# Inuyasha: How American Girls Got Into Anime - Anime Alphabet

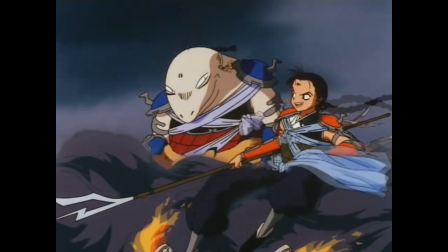[8:14]
The character design logic is not dissimilar from other shonen action stories as far as introducing themed villains to fight in each arc,
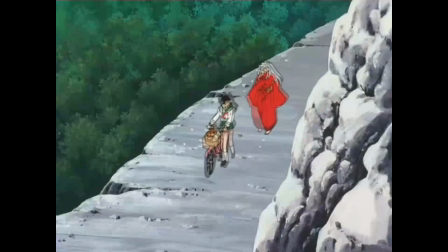[8:20]
but the consistent use of animal and nature themes, and Takahashi-sensei's striking sense of era-reminiscent but mostly badass-looking costumes,
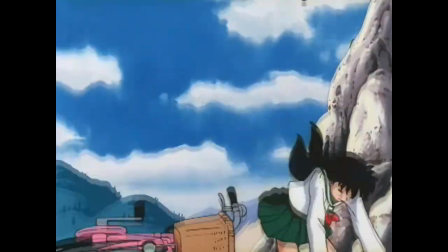[8:28]
creates an atmosphere unique to Inuyasha on the design front,
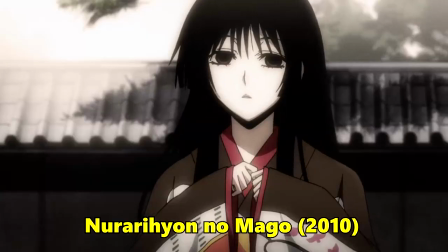[8:31]
at least until we started getting anime like Nurarihyon no Mago in the 2010s, or more recently and with an even more modern take on the style,
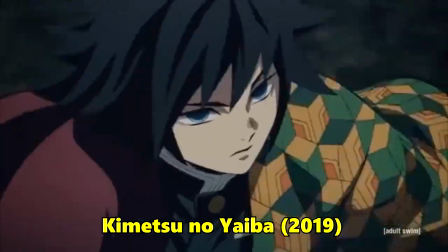[8:38]
Demon Slayer.
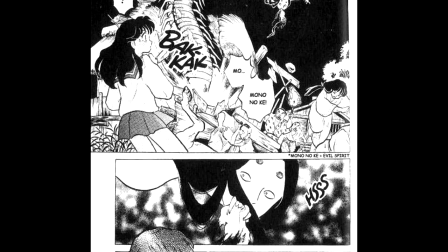[8:39]
Takahashi-sensei's manga has a unique way of conveying tension in its layouts and in the expressions of the characters beyond the use of horror tropes in the designs of the monsters,
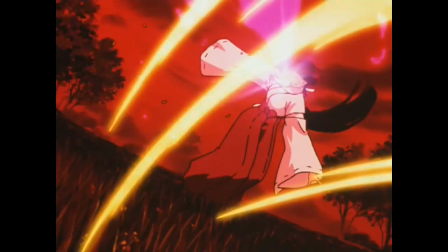[8:47]
but to me, the story truly came to life when it was brought to animation by Studio Sunrise starting in the year 2000.
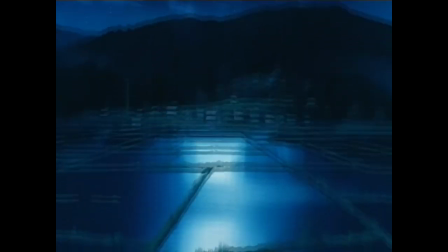[8:53]
Considering that the manga had already been going for 4 years by that point,
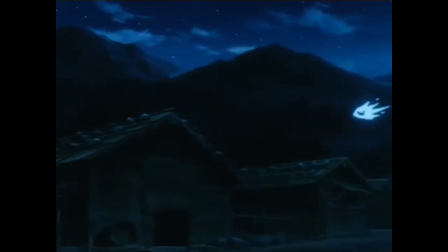[8:57]
and the show's producers were extremely serious about the responsibility of handling a long-form shonen adaptation from a manga legend,
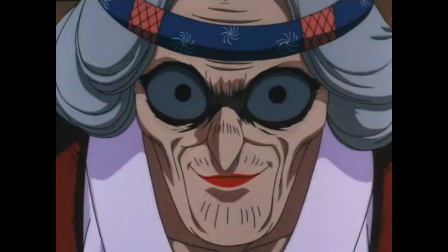[9:04]
they had plenty of time to develop a strong grasp on the manga story and aesthetic, and to realize new avenues of its potential in animation. As per usual from Studio Sunrise,
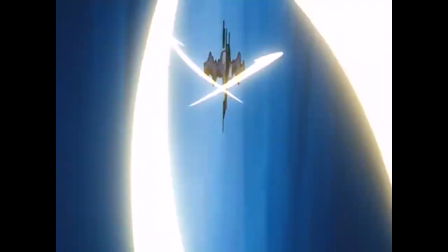[9:13]
Inuyasha features consistently on model animation and very rarely feels restricted in what it's willing to realize through motion.
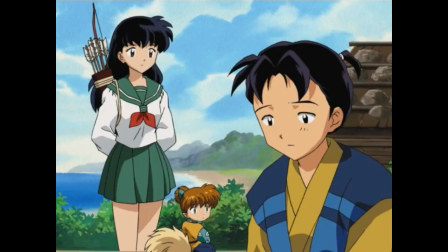[9:19]
At worst, the show just looks okay and maybe kind of flat in some scenes, but most of it looks pretty awesome,
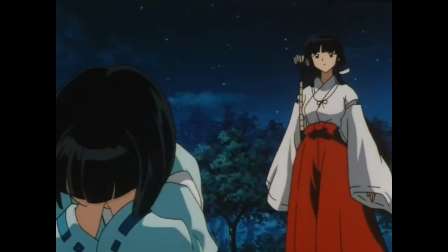[9:25]
with no shortage of individual cuts that I found myself mentally snapshotting as I completed the series for the sake of this video.
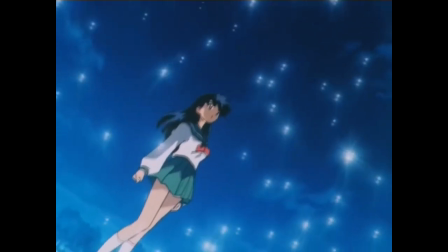[9:31]
The most impressive thing to me is the consistent variety and atmosphere drawn out of the setting,
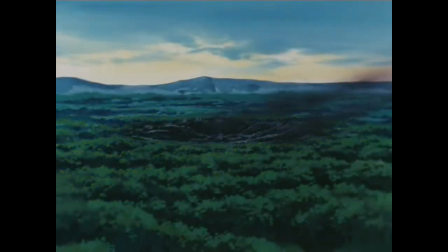[9:36]
which perhaps best showcases the breadth of emotional tonality which the story is capable of drawing upon.
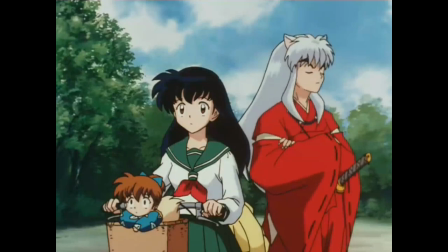[9:41]
At heart, Inuyasha is a romantic action epic, a historically inspired, horror-tinged,
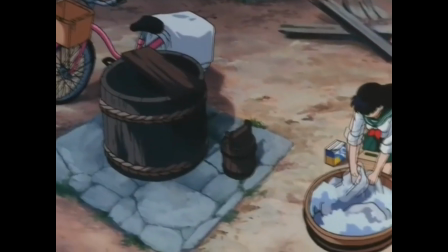[9:46]
relationship-driven story set in multiple time periods with a main character who lives a double life as a student in modern Japan and a warrior of justice in ancient Japan,
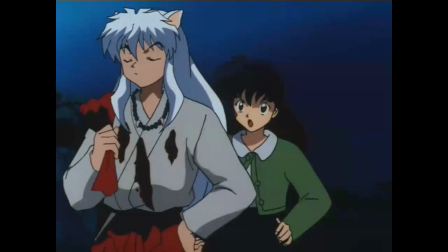[9:55]
while also navigating her feelings towards a stubborn asshole that she helps to become the hero he wants to be deep down with her influence.
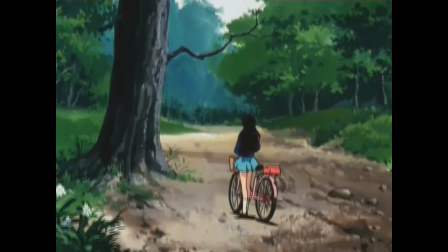[10:01]
So yeah, there's a lot going on, especially since I just sort of slipped in there that Inuyasha isn't even the actual main character of his own show,
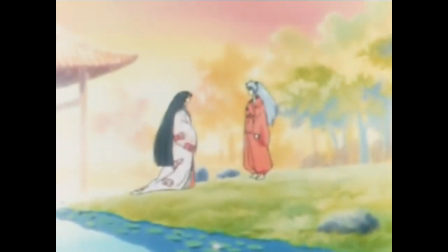[10:08]
which is Kagome, but we'll get to her a bit later. Inuyasha is far from the only anime series with verdant forested backdrops and plenty of hut villages in the mountains,
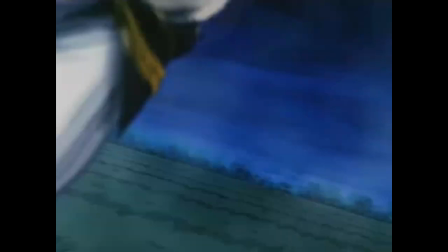[10:17]
but the way the designs feel so at home in that background helps to sell the reality of it in this show.
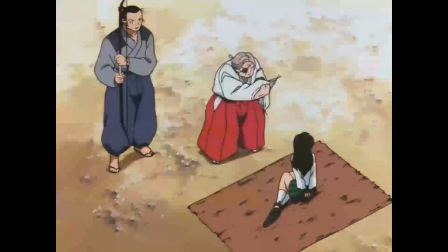[10:22]
Kagome's outfit is considered out of place and immodest by the people she meets in the past, but the green accents on white blend right into the backgrounds,
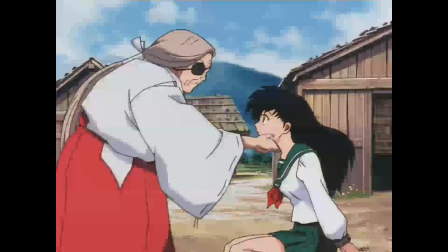[10:30]
and the complementary colored red kerchief also matches her to Inuyasha's preposterously big red outfit.
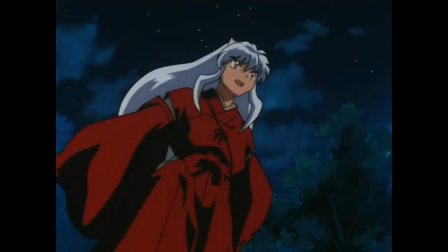[10:36]
Inuyasha's clothes help him to look stronger than he might have with his skinny, strong anime build, and stands out against everything else as a matter of course,
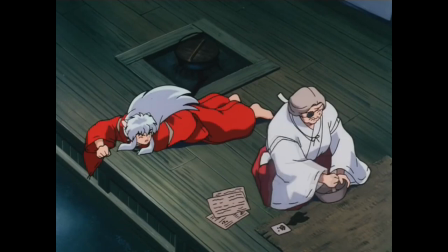[10:43]
almost like a trap to convince you that this guy has to unmistakably be the main character just because he draws so much attention.
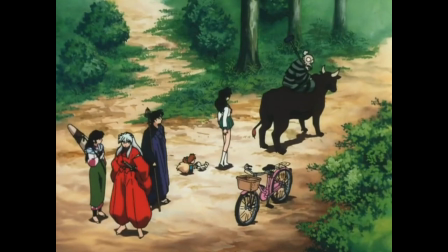[10:50]
I greatly appreciate how purple, pink, and teal are used to distinguish Miroku, Sango,
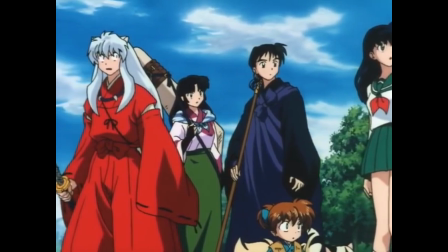[10:54]
and Shippo without breaking too far from the color scheme of the other protagonists, and overall I just think the color work is almost always perfect in this series.
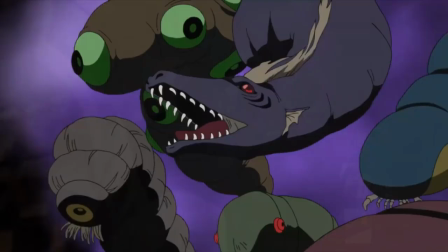[11:01]
Once we get into the final season, I do feel that the digitally drawn and manipulated backgrounds and lighting effects leave a weaker impression than the previous show,
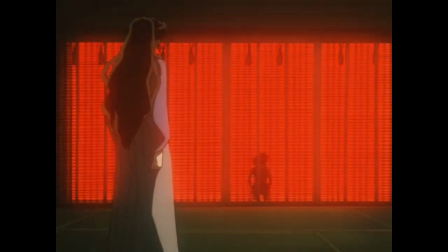[11:08]
if only because Inuyasha represents cel animation at the tail end of its life and expresses a mastery of the medium which the final season doesn't quite
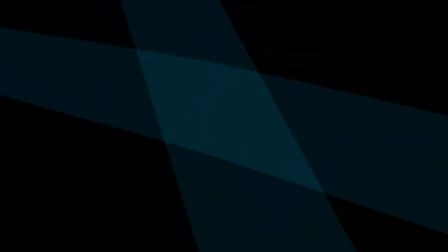[11:16]
express over then newer digital drawing.
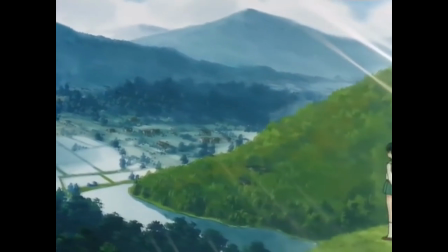[11:18]
More importantly even than the animation to establishing the vibe of Inuyasha is the iconic soundtrack from Wadakaru-san,
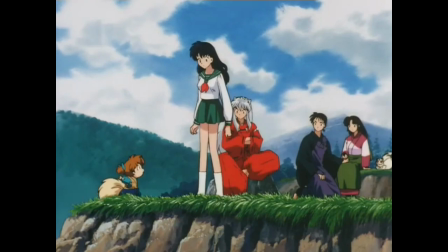[11:25]
who remains among my favorite anime composers and the master of majestically dark, adventurous, and anciently inspired music.
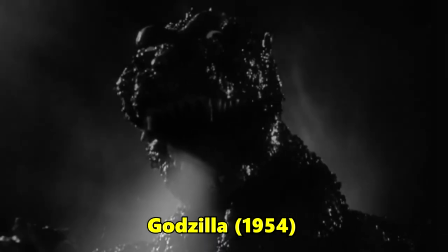[11:33]
Wada-san was the direct understudy of one of Japan's best-known film composers, Godzilla scorer Ikufube Akira-san,
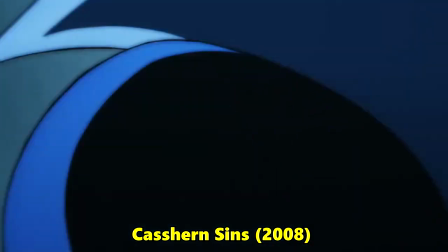[11:40]
and it definitely shows in the ways that he uses heavy chord progressions to create grand and monstrous sounds,
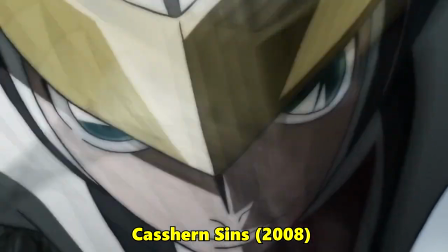[11:45]
especially on OSTs like Jubei Ninpucho, Kashirin Sins, and 3x3 Eyes,
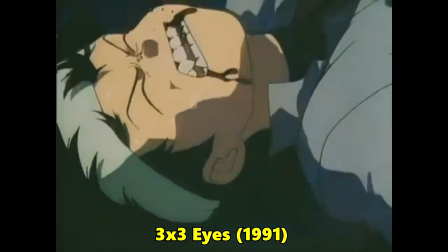[11:50]
which could also maybe be seen as one of the manga that makes sense as having led to the possibility of Inuyasha.
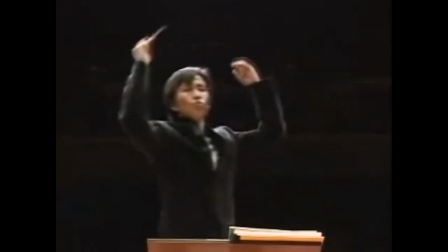[11:55]
Wada-san got his start in classical composition, and as such was familiar mostly with Western instruments,
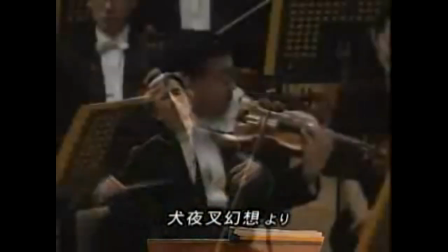[12:01]
only becoming interested in traditional Japanese instruments and songwriting styles after starting to research and incorporate them for the Jubei Ninpucho soundtrack.
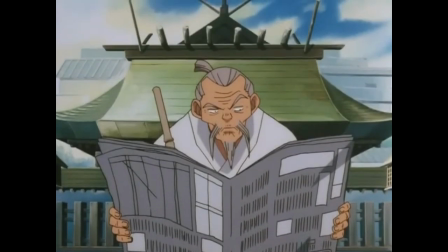[12:08]
He delved further and further into that research in the 90s and brought out all of the stops to explore those instruments and compositional styles fully on the huge Inuyasha soundtrack.